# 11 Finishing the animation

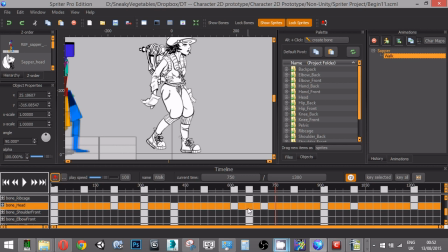we could remove that frame there and take the head's movement, so that if you like, the
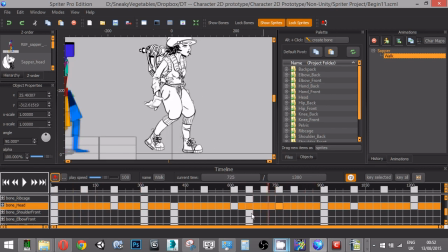movement of the rib cage is caused by the pelvis, and the movement of the head is caused by the rib cage. So they're reacting to each other. Now, say we want to do the same thing here with the backpack.
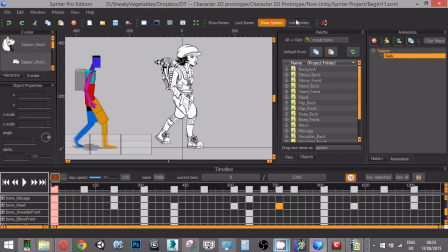The backpack, if I unlock the sprites there, you can see that the backpack.
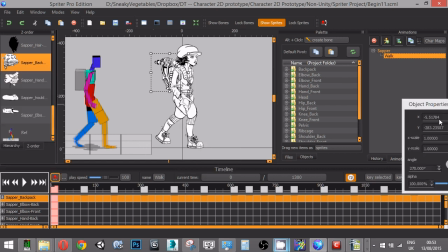If I just put that back over here,
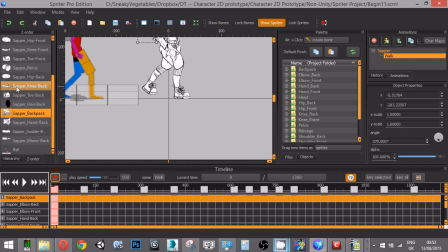and I can control and zoom with my middle mouse here. in my hierarchy, you can see that the backpack is a child of the rib cage bone.
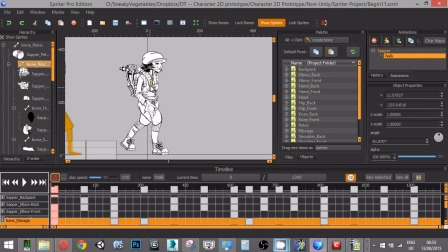So if I move this bone here, backpack moves with it.
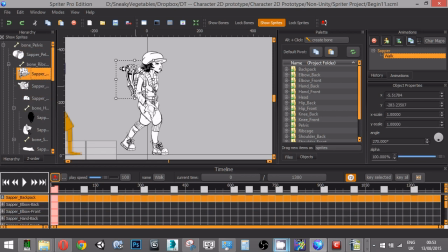But I can move sprites by themselves as well. So if I wanted the so my rib cage comes down like that,
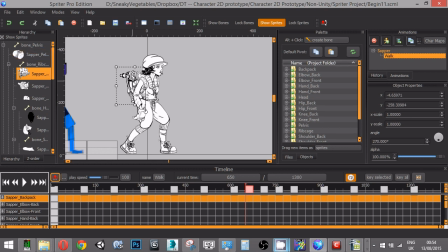I could add some movement to the backpack like so.
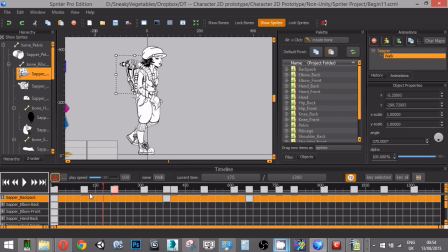So that it sort of loosens it up a little bit from the body. And where's it? Peaks up here again, and I'm just going to pull it
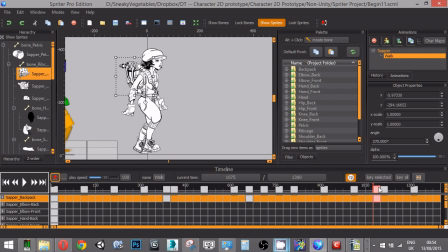again down a little further like that.
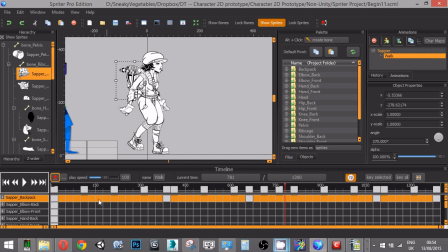Oh, there's a bit of a pop in it. Actually, what I can do is click on that frame there, Control C, copy it, and move my playhead up to there and paste it. So it should loop now.
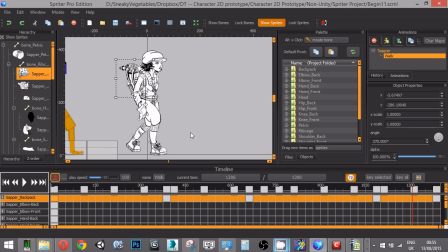Okay, so another thing I wanted to do then was to maybe concentrate on the
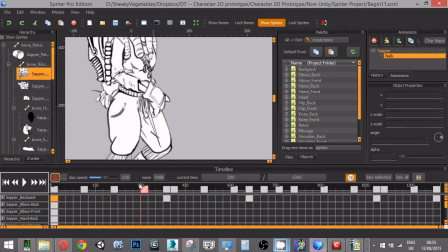flick of the wrist. So you can see here, actually I can turn on some onion skinning and we can have a look at this.
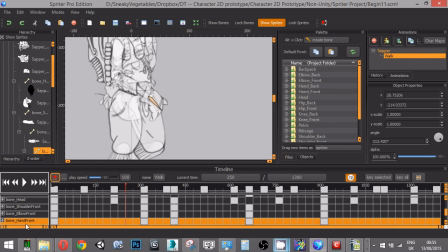But if I click on the wrist there, it'll show us the hand bone there. If I right click on my playhead and pull this out like this, you can see an onion skin of
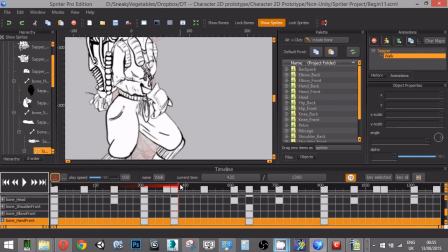the previous frames in red. I can right click and pull in this direction, and you can see a green onion skin of the frames that we're moving into. So it's a little much. If I just click on that, and
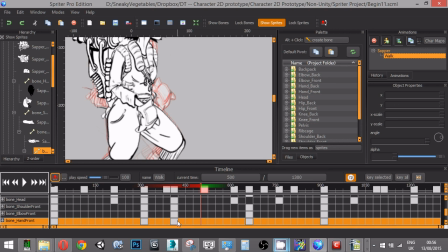we look at where our most recent keyframe is, I might just pull this up a little bit so that it sort of drags. And
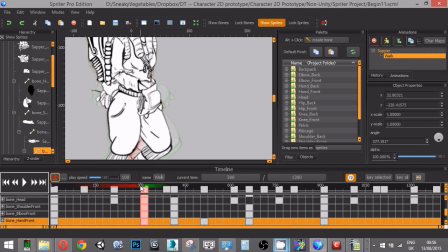maybe here, just exaggerate this so like it's following the upward movement, and then it would flick down. And
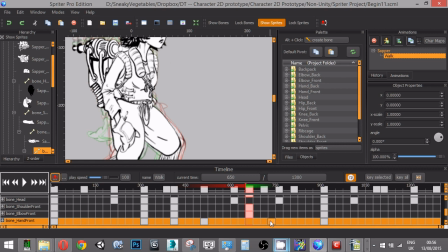actually maybe offset that a little bit too, so that it follows the arm.